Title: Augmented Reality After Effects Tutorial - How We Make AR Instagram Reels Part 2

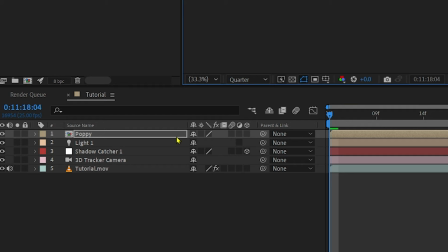[4:08]
This is important as it will make sure any movement or scaling happens from the base of the art.
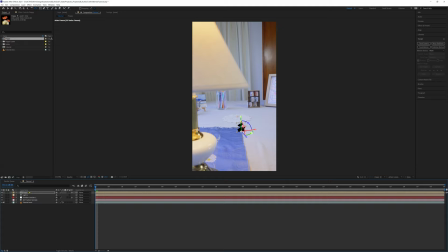[4:14]
So we want to change the art layer type to 3D. You can see it's now placed in our scene, but not on the doily yet. And don't worry that it's black, that's just because we didn't disable the lighting just yet when we filmed the tutorial, but you can do that really easily by just hiding the visibility of the lighting layer.
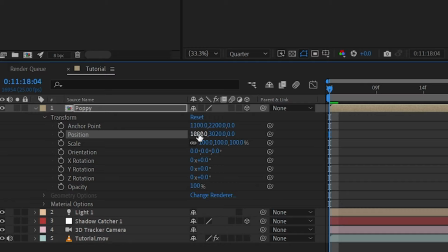[4:30]
Now we're going to anchor the artwork to our desk surface, so open the position data by either pressing P on the keyboard, or you can also get there by clicking the drop-down tab at the side of the layer and opening Transform.
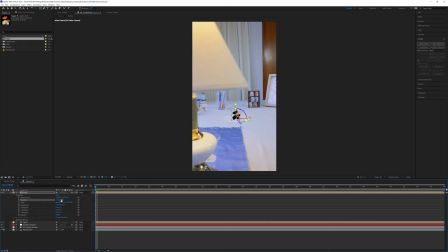[4:41]
Set the position to be 0, 0, 0.
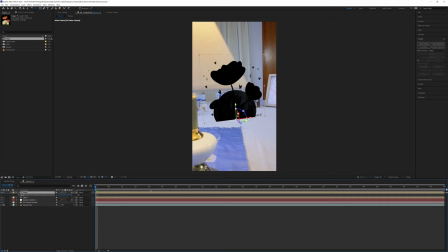[4:45]
This will place the art layer on the doily because we've already told After Effects that this is the origin and our ground plane.
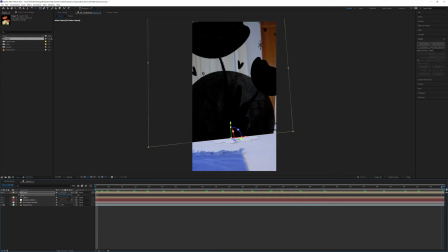[4:51]
We can play around with the scale, position, and rotation of the layer to adjust it to be the size we want. Pressing S on the keyboard will open the scale option, R for rotation, and P for position.
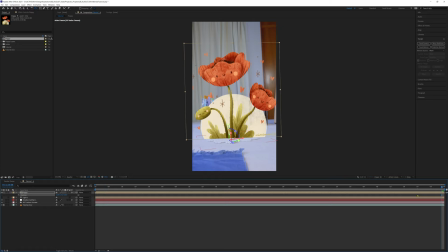[5:03]
This is where we turned off our light layer, so now you can see the artwork. Our art is now placed in our scene and is looking pretty good. Next, we are going to edit the art. And because the art layer is itself a composition within our main composition, it'll be so much easier if we can see them both simultaneously.
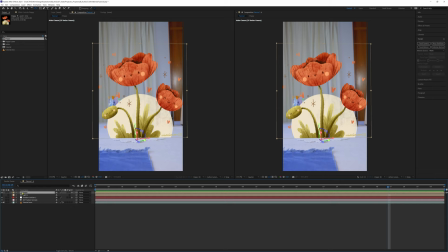[5:19]
So let's change our screen layout to see both. And to do this, left click on the composition name on the top tab and select New Comp Viewer.
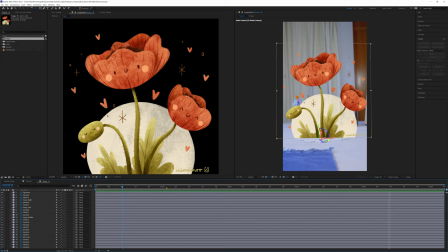[5:27]
Double click on the art composition layer to open it. And now we can see both compositions as we work. Select all layers in your art composition by shift clicking on them or selecting Ctrl A and change their layer type to 3D.
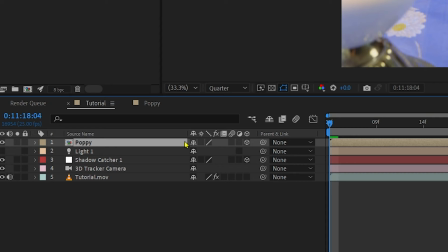[5:41]
Now open the main composition again and click the Collapse Transformations box.
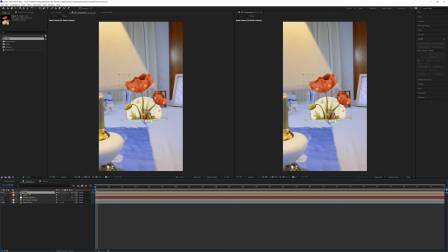[5:45]
This means that the position data of the layers inside that composition are referenced in this composition.
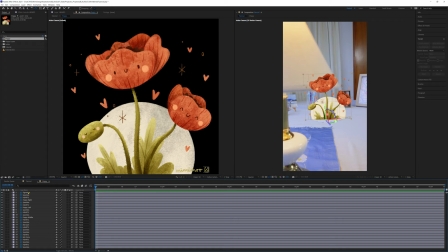[5:51]
It sounds confusing, but it does help with the workflow. So the next step is to distribute the art layers on the Z axis to show off the depth of our scene. Select the first layer in your art composition, press P to open up the position data like we did before, and click and drag the Z data to the right and left.
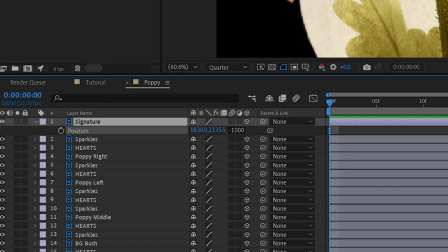[6:09]
You can see our layer moving forwards and backwards in the scene. We're going to set this foreground layer at minus 1000 and add 100 to each layer below.
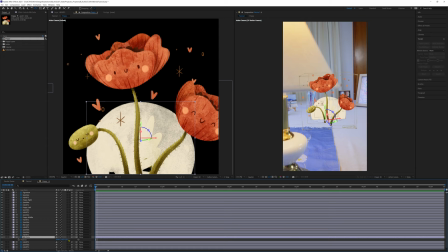[6:18]
So layer 2 will be minus 900 and so on. This will evenly distribute the layers in our scene, but play around with the numbers that work for you and your art.
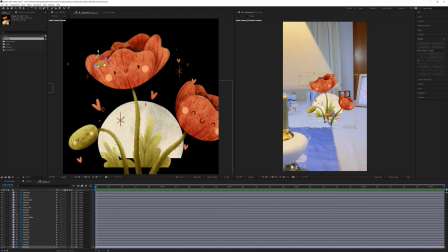[6:26]
Now we can't quite see everything in our main art view anymore, so on the toolbar select Dolly Towards and click and drag the scene so we can see everything again.
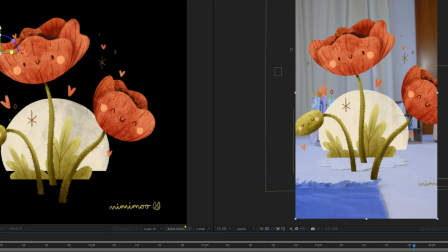[6:37]
Much better. You can see the master preview on the right is looking pretty good now with all the layers separated. I think we want the signature to be framed nicely at the end for this one, so let's change its position to look a little better. And there we go.
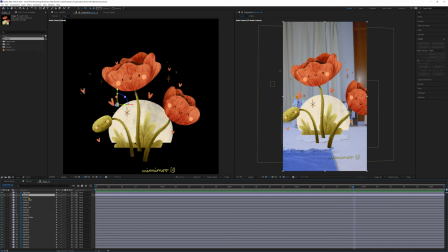[6:56]
So we're going to add some animation now, and this is where After Effects really differs from Aero and lets you have more control over the movement and character of your art.
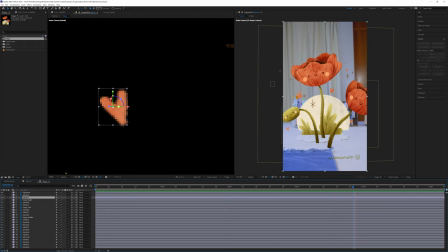[7:03]
Let's start with some simple animation of the sparkles and hearts by scaling them up and down like they're pulsing.
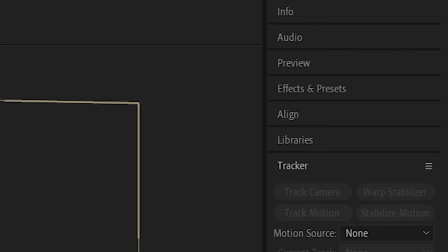[7:09]
To do that, we'll select this heart layer and zoom into it so we can see what we're doing.
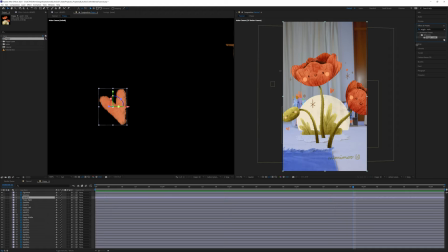[7:14]
Navigate to the Effects and Presets panel and select the effect called Wiggle Scale and drag and drop it onto the heart layer.
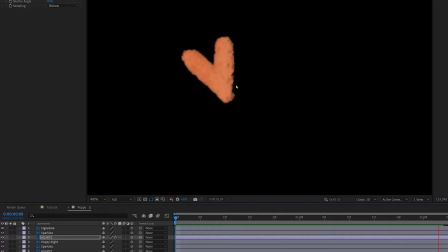[7:22]
If we hit play, you can see it animating with the default settings and they're not quite how we want them.
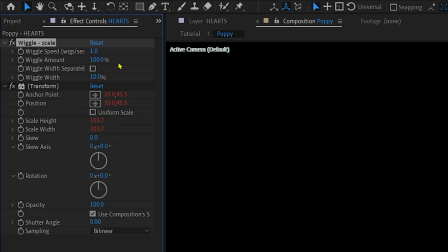[7:27]
So over in the effects controls, we're going to untick wiggle width separately and increase the scale amount to 100%.
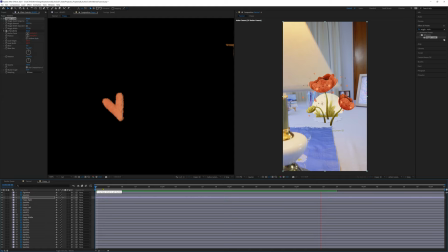[7:36]
Now the heart scales up and down from 0 to 100%. Perfect.
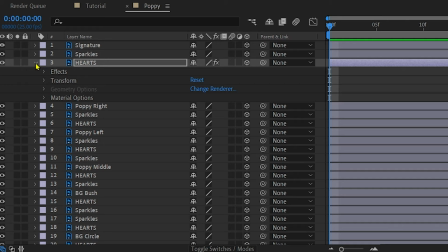[7:41]
Let's copy and paste this effect to all sparkle and heart layers so they all have the same effect. To do that, open up the layer, open effects, and select both effects and Ctrl+C to copy.
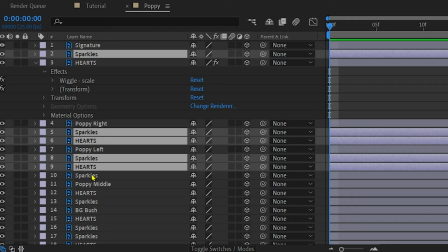[7:52]
Then select all other sparkle and heart layers and Ctrl+V to paste them in place.
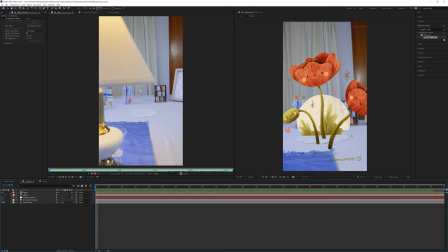[7:59]
If we play it through back in the main composition, we can see how sweet they all look now.
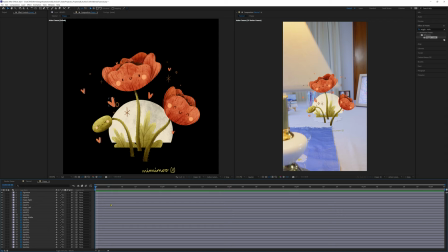[8:07]
So let's then play around with the placement of some of the sparkles and hearts to bring more depth into the scene.
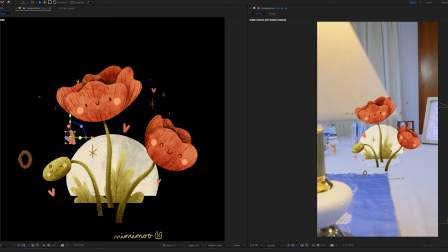[8:13]
Have a play around yourself with your layers to see what the scene looks like with the layers close to camera or far away in the background.
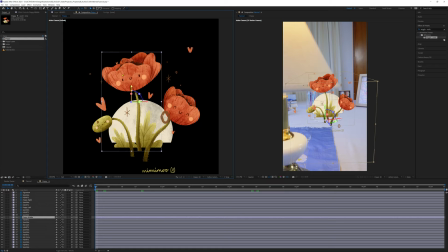[8:19]
It's a creative process, so have fun with it. Time to animate our three flower characters. There are lots of ways you can animate in After Effects, and normally we use a mix of effects, but one of the easiest ones to utilize is the Puppet Pin tool.
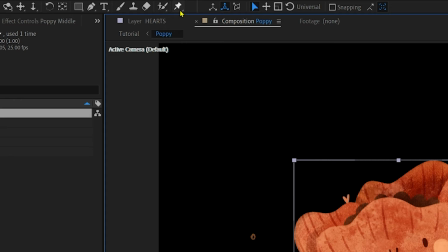[8:34]
It lets us warp the image and keyframe its movement.
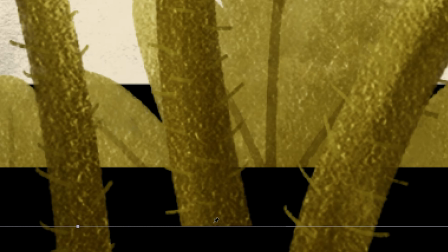[8:37]
So with our Poppy layer and Puppet Pin tool selected, let's add a pin at the very bottom, middle, and very top of the character art.
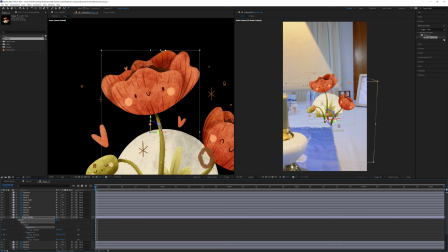[8:45]
Then on the Poppy layer, press U to bring up keyframes. Select pin 3, which is the third pin we placed on the character.
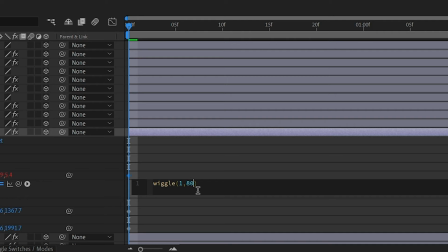[8:55]
Alt-click on the stopwatch and in the expression panel, type wiggle, open bracket, 1, 80, and then close bracket.
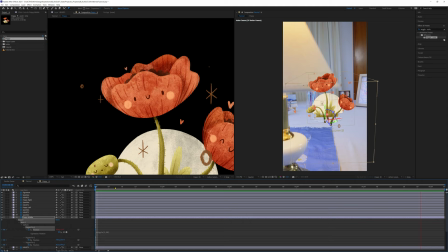[9:02]
That tells our pin to randomly wiggle 80 pixels every 1 second. It's such an easy way to bring layers to life with organic movement.
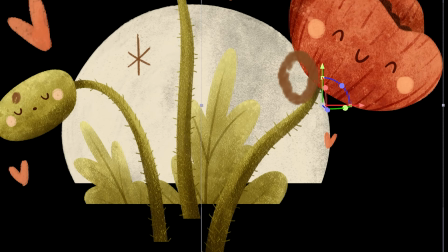[9:11]
We're going to repeat those steps with our next character layer, so select the layer, click on the puppet pin tool,
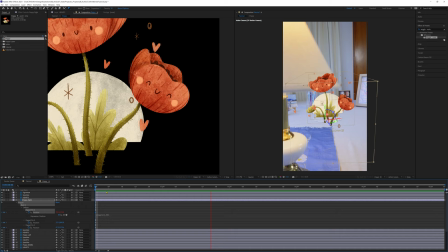[9:16]
pin the bottom, middle, and top, Alt-click on pin 3 and type in the wiggle expression again. Perfect!
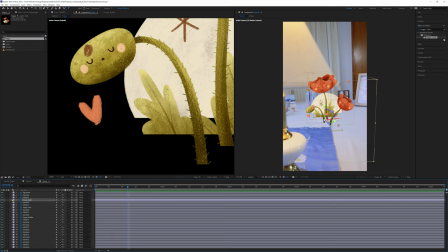[9:24]
Now we want a little more control with the final character so that we can have them sleeping and only rising up and down slowly rather than having the wiggle.
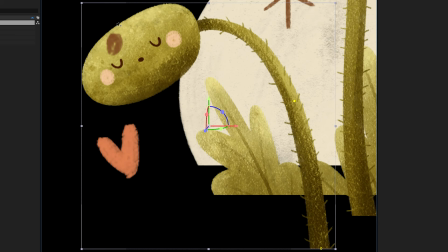[9:34]
So we'll repeat the first steps again with the puppet pin tool, but instead of adding wiggle, we're going to add a keyframe 1 second into the scene and move the character's head up.
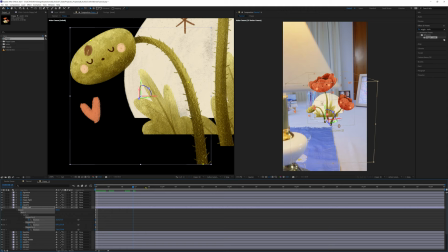[9:45]
So select pin 3 and make sure your timeline is 1 second into the scene. Click and drag pin 3 up a little bit.
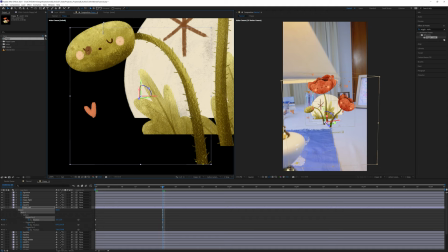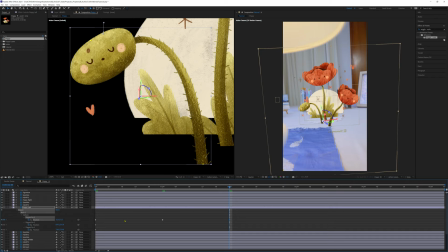[9:58]
Then because we want it to loop, we'll just copy the starting position keyframe and paste it at the 2 second mark. Now we have a little loop.
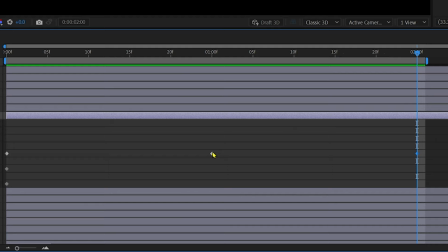[10:11]
It's a little stilted, so let's select those 3 keyframes.
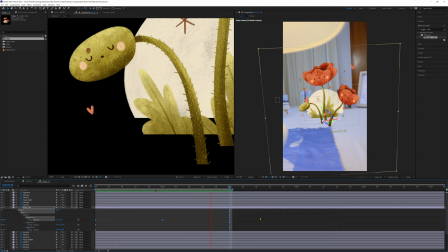[10:16]
Right click on one, go down to Keyframe Assistant and select Easy Ease. That'll give some smoothing to the movement of each keyframe.
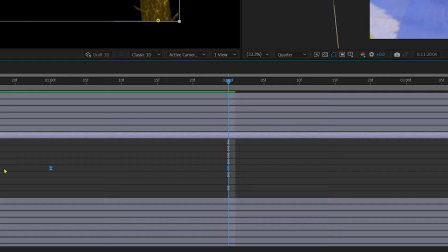[10:27]
Much better. Let's select all 3 keyframes and copy and paste them down the timeline to loop the animation.
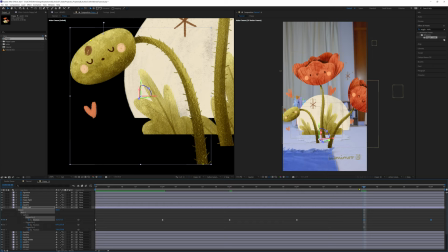[10:36]
Looping can be done in more efficient ways, but for this tutorial, copy and pasting will do just fine.
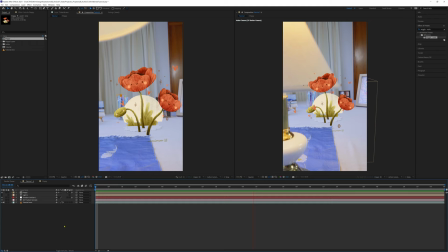[10:42]
Lovely, let's preview that pack in our main composition, and I think the animation is complete. Okay, on to masking. Masking is one of the most powerful tools in making your scene feel real because it can put your art behind objects in the real world.
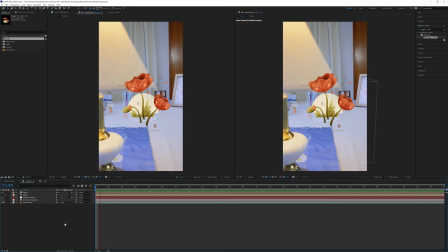[10:56]
It can be achieved in many different ways in After Effects. For this tutorial, we'll simply be putting a shape layer as a track mat, which we'll explain in a little bit. To maintain the illusion that our digital art is on our desk, we need to make sure we don't see the poppies in front of the foreground lamp.
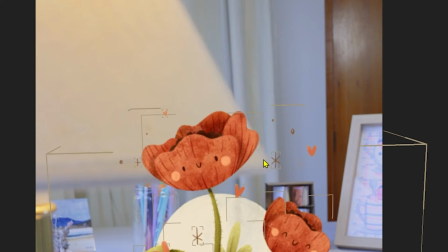[11:13]
So we'll be recreating the shape of the lamp as a mask to hide any artwork behind it.
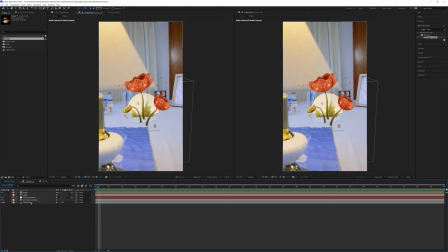[11:18]
Since we already have camera data tracked for this footage, we can use that to help us make our mask fit in the scene. Select the video layer, also select the 3D camera tracker from the effects controls, and find a track marker that is connected to your foreground object.
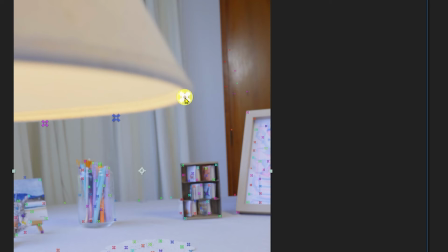[11:37]
For our lamp, this one looks pretty good. Right click and select Create Null.
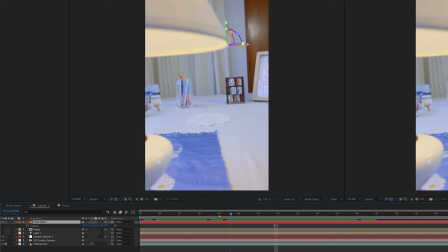[11:43]
Now we have a null layer, which is like an invisible layer that holds data, and we're using it to take the position data of the lampshade, which we will use soon.
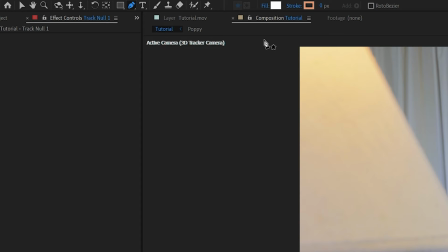[11:51]
Make sure you have deselected all layers, then select the pen tool from the toolbar.
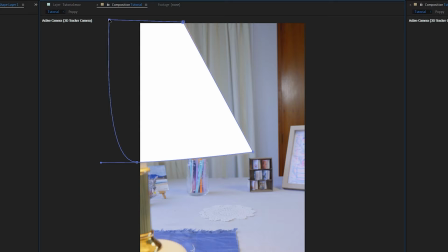[11:56]
Use the pen to create a shape layer that traces the shape of your foreground object.
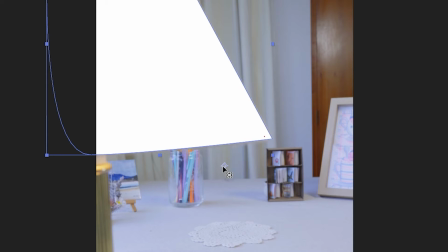[12:02]
And then use the pan behind tool to move the anchor point to as close to your null object as possible.
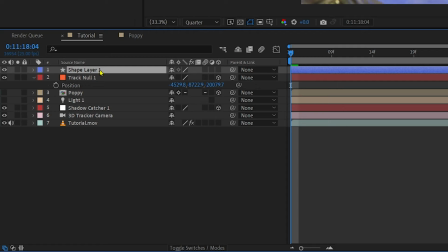[12:12]
Change that shape layer to be a 3D layer, so it's now being tracked in the scene. You can see it's in the wrong place.